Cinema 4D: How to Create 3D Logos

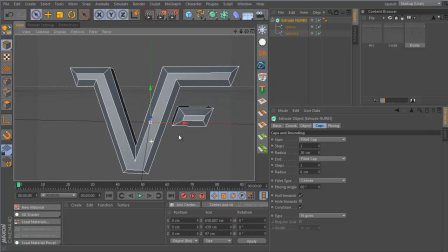495s
Okay, let's keep the radius at just 5 and 5, and let's set the steps to maybe 3 and 3 on each one,
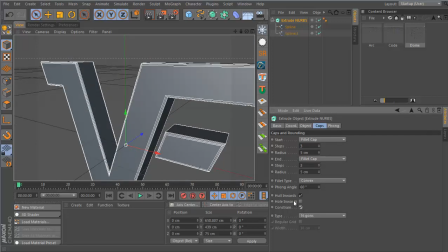507s
and let's keep our constraint switch on. So this looks pretty good.
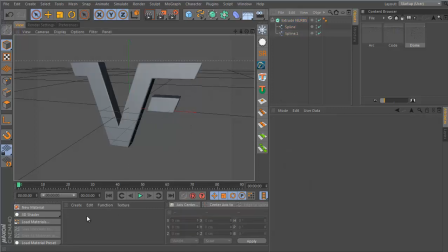514s
Let's start lighting this now and applying materials. So I'm gonna create a very basic material.
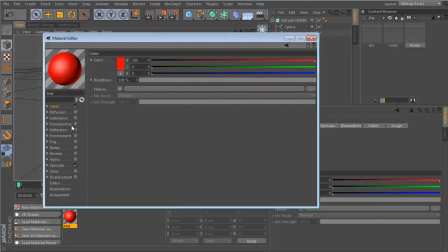522s
This is just gonna be red. If I go to reflection, I can add Fresnel. Maybe put the brightness of the reflection to 35 and the Fresnel brightness to 60.
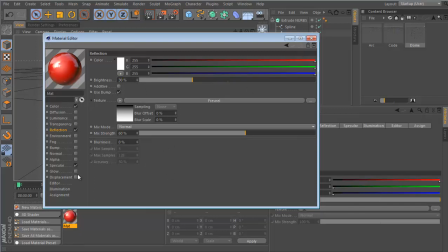538s
Make it 30 and 60. And I'm gonna go to specular and just dial down the width, but increase the height so we have a nice glossy highlight.
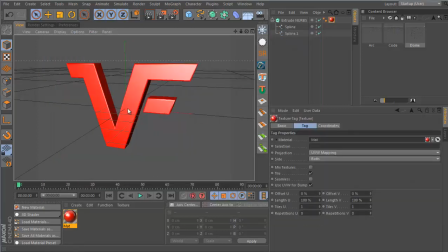550s
Let's drop this onto our logo, and this is what it looks like. We can get some lights. So the first light is gonna be our key light.
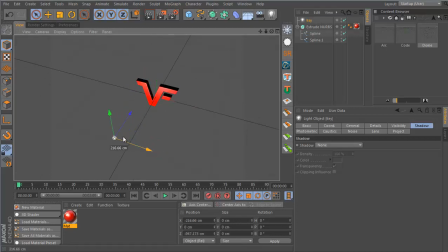566s
Let's bring this out here to the front, a bit to the left, and then bring it up. So it's on a 45 degree angle to the logo.
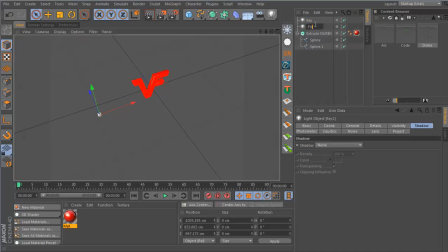581s
And then we'll duplicate it, call it the fill. And let's put it across to the other side. And lower the intensity to something like 35.
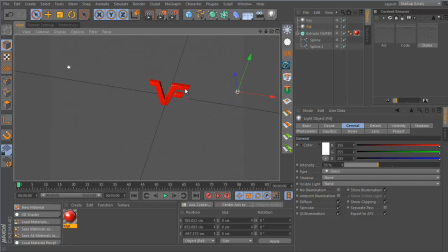600s
A 1-to-4 ratio works pretty well between the key light and the fill light. So if we make this 25, that's even better. we'll duplicate the fill light and call this the backlight.
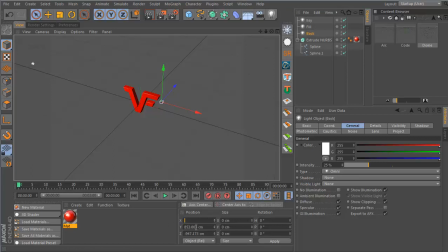617s
And this is gonna go directly behind our logo. About here, maybe just above, maybe slightly to one of the sides, so left or right depending on what you want.
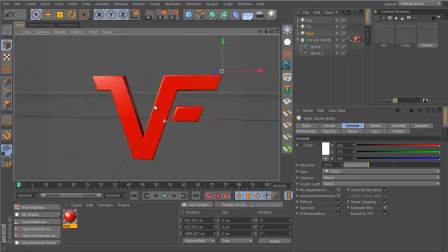633s
I almost always put mine on the right because I like to have highlights on this side of the text. And let's say I put the intensity to 150, so it's nice and bright and we can see it on there.
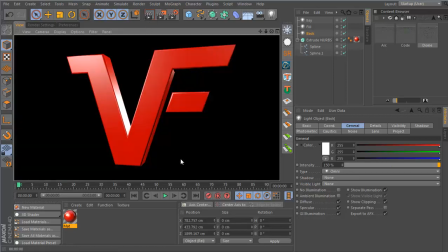649s
So just a quick render, nothing too special right now. Let's say I add some reflection in our scene.
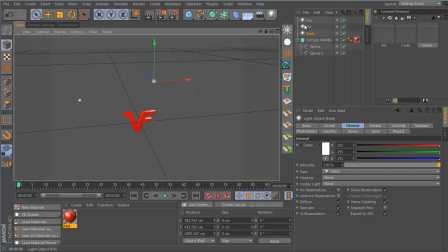658s
But before I do that, actually, I'm going to convert some of these light types. So the key light, I like to have this as an area light most of the time. Increase the radius, and let's target it directly onto the logo. So if I right click Cinema 4D tags,
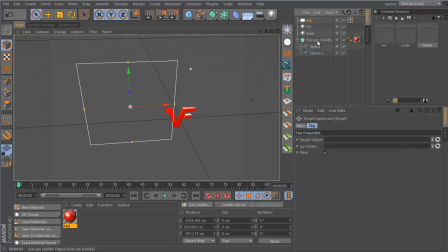678s
I can put a target tag and then just drop my logo into the target object. And now the light is going to face in that direction. I'm going to copy the same tag and put it on all the lights. And let me convert the fill light to be also an area light.
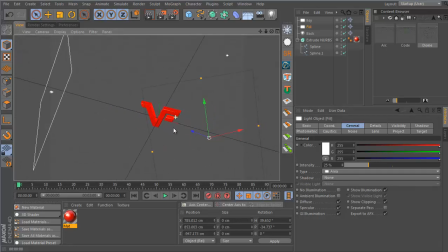698s
And just make it large. And the backlight is going to be a spotlight. I think spotlights create really strong rays, and they create a lot of contrast. Whereas area lights,
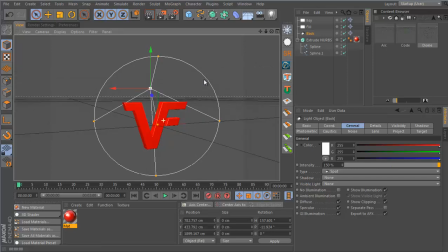716s
the illumination tends to be a lot softer and provides good overall sort of ambient type of lighting. I'm gonna go to all the lights and add an area shadow,
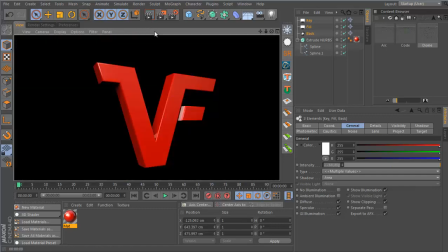731s
but we may be removing this in place of ambient occlusion, but area shadows right now look pretty good.